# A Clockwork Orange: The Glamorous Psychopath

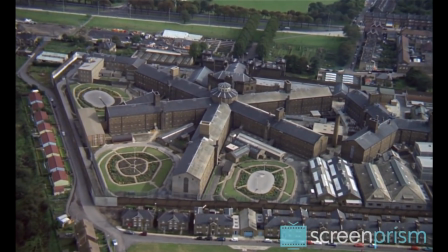245s This is the real weepy and light tragic part of the story beginning, oh my brothers and only friends.
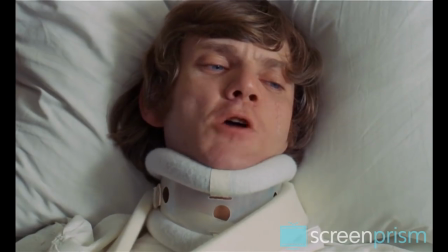251s
But it's not just that. He narrates in a language of his own invention, called Nadsat.
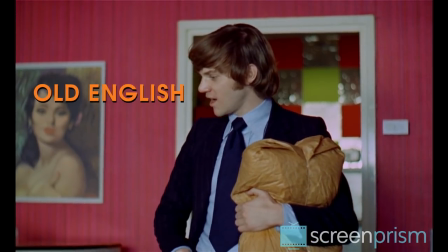256s
Nadsat is a mix of Old English, rhyming slang, and anglicized Russian.
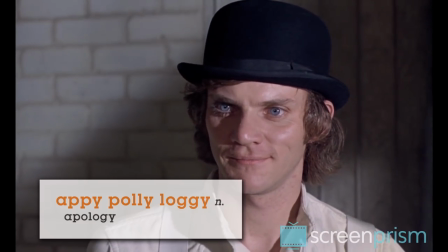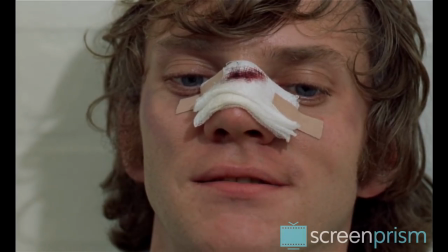266s
Irvin Welsh points out that this language does more than simply show off Alex's and Burgess's linguistic talents.
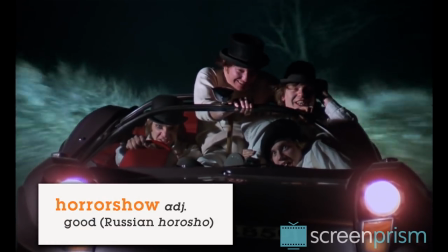273s The Durango 95 purred away real horror show. A nice, warm, vibrate-y feeling all through your gutty words.
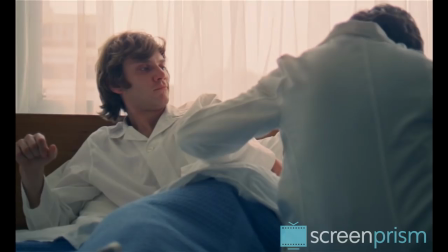282s
Alex's lingo forces us to struggle to understand him, grasping at recognizable words and syntax to complete his sentences.
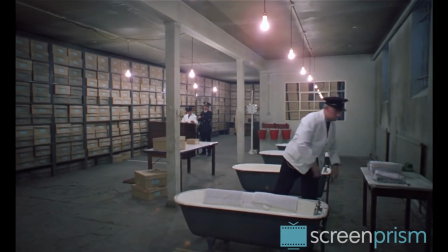290s The shock sending my dada, beating his bruised and cruey rukas against unfair bog in his heaven.
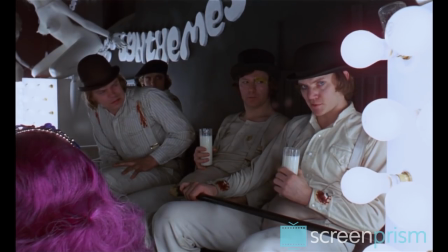297s
So Alex quite literally forces us to hang on his every word.
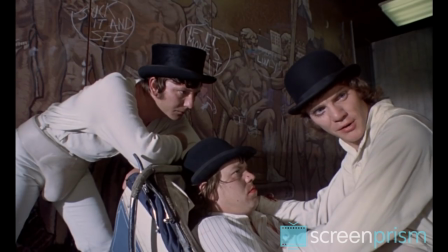301s
Language reflects how we see the world, and in A Clockwork Orange we can understand Alex's world on his terms, or not at all.
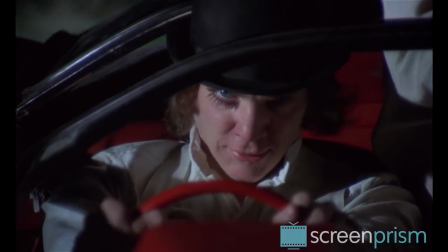308s
This unique narration highlights his nature as a true individual,
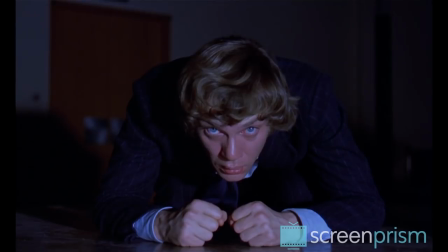313s
which, despite the need to protect society from him, makes it somehow heartbreaking when he's deprived of this individuality.
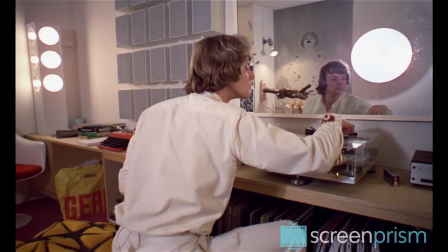321s
Kubrick made sure to use every ounce of set to show us more of Alex's character. The room he created for Alex has a cult status of its own.
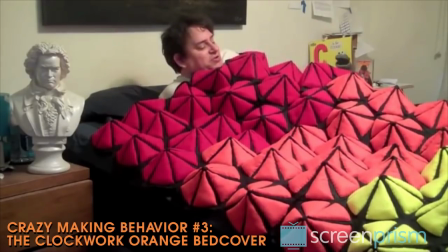330s
One fan even spent six months recreating Alex's bed cover, which, by the way, is designed to look like citrus fruits cut in half.
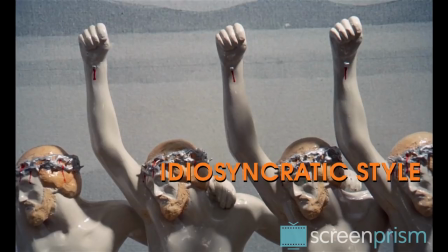337s
Through the decor, we see Alex's idiosyncratic sense of style and his appreciation for music and art.
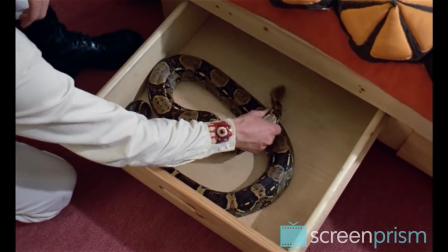344s
Also, movie Alex has a pet snake named Basil, which symbolizes his sexual and violent instincts, but also shows he has the heart to care for a living creature.
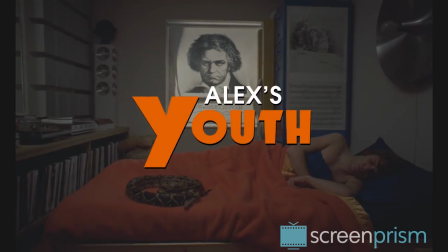353s Where's my snake? Alex! What do you want?
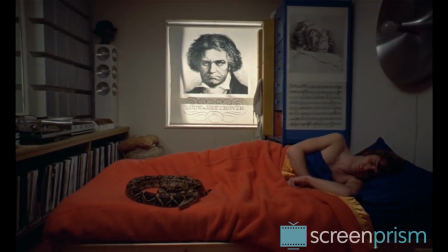360s It's past date, Alex. You don't want to be late for school, son.
In the book, Alex is only 17.
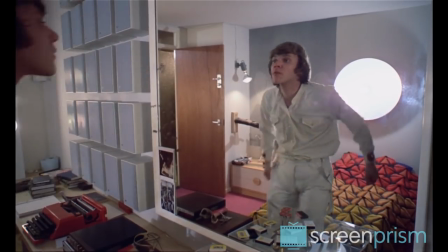367s
McDowell playing Alex was 28, but thanks to the script and Kubrick's set choices, he still seems very juvenile.
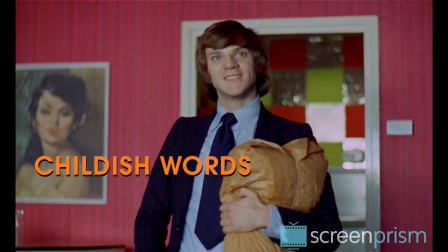374s
He uses a lot of childish words of his own invention,
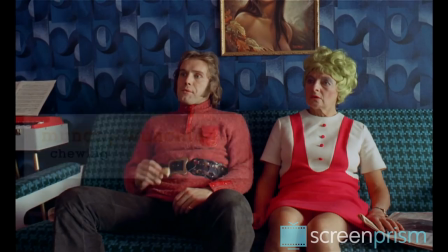377s
and he
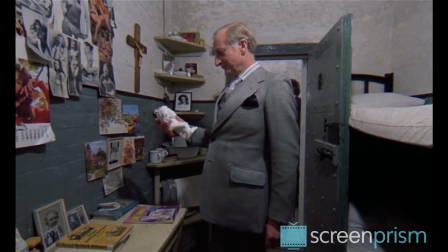384s
decorates his prison cell wall with a collage of clippings and photos, reminding us that he's really just a grumpy teen.
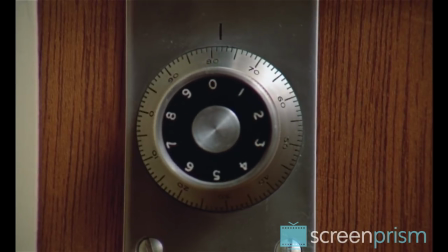391s
A kid who skips school, demands to have a lock installed on his door and cries when his parents upset him.
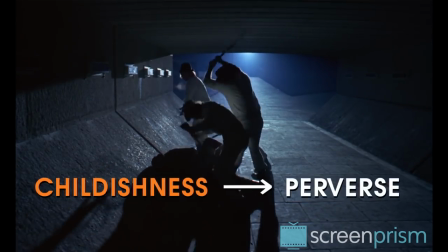397s
Next to his evil hobbies the childishness seems perverse but still it makes us inclined to cut the kids some slack.
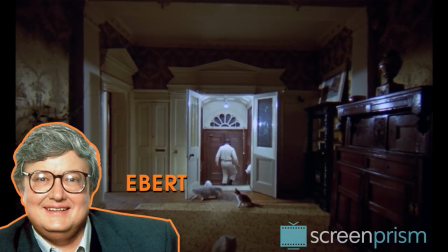407s
Roger Ebert points out that the visual language Kubrick created for the movie encourages us to see the world as Alex does.
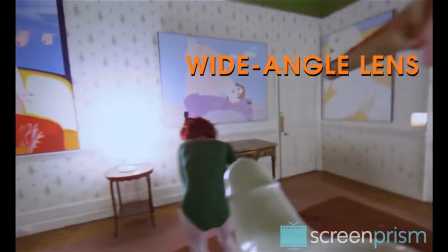414s
Kubrick sometimes uses a wide-angle lens which at close range distorts the sides of the image.
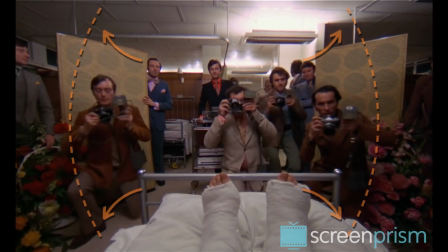419s
As we can see here objects in the center of the screen look normal but but those on the edges tend to slant upward and outward, becoming bizarrely elongated.
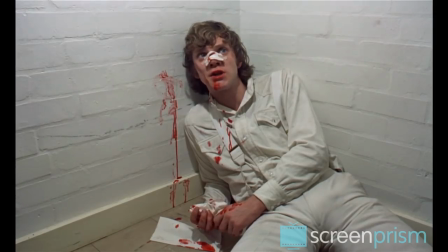428s
Kubrick often places Alex at the center of a wide-angle shot, or uses a standard lens on Alex alone, so that he's the only one who's almost never distorted.
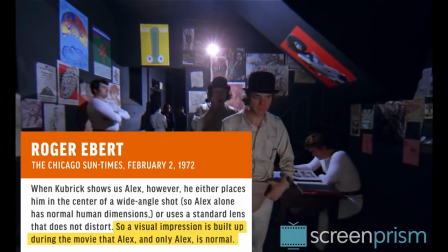437s
As Ebert puts it, quote, A visual impression is built up during the movie that Alex, and only Alex, is normal.
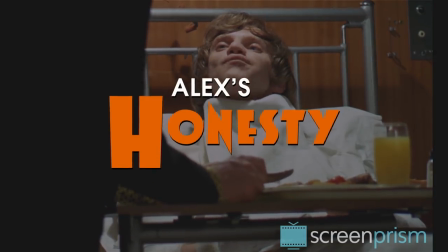444s We put you right. You're getting the best of treatment.
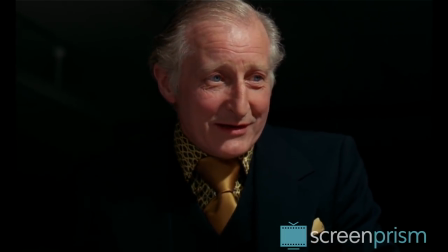448s we never wished you harm, but there are some who did, and do."
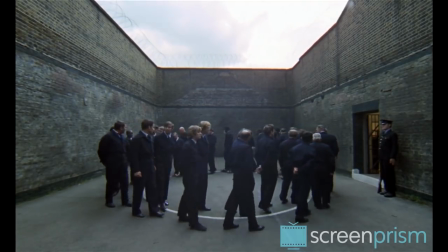453s
In the world of A Clockwork Orange, Alex is not alone in his delinquent activities. There are other bands of criminals just as violent, if less stylish.
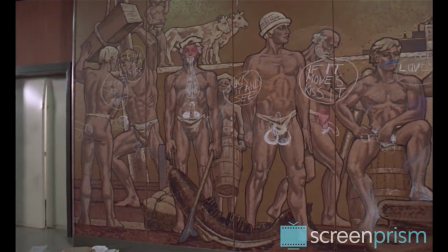462s
And Alex's merry band of sadists prowl a world that's just as morally bankrupt as they are.
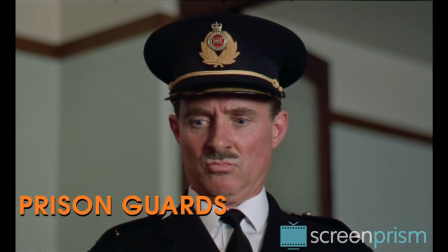467s
Mr. Deltoid is vile, the prison guards are incompetent, the victims are cartoonish and unpleasant.
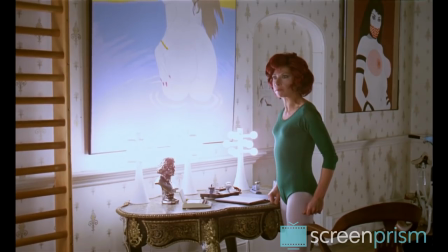472s You little bastard!
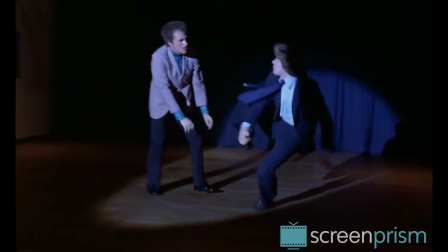474s
Dr. Brodsky and his colleagues, while curing others of cruelty, obviously enjoy the spectacle of Alex getting beaten up and humiliated on stage.
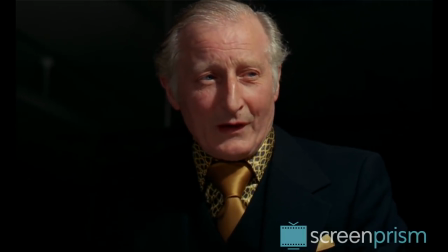483s
Unlike all these hypocritical characters who pretend to be good and socially responsible,
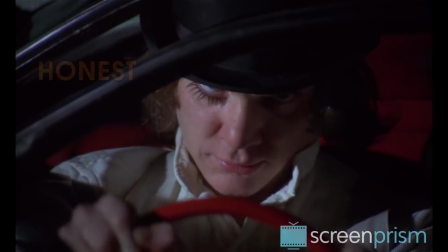487s
Alex, at least, is honest with the audience from the start, which helps to get us on his side.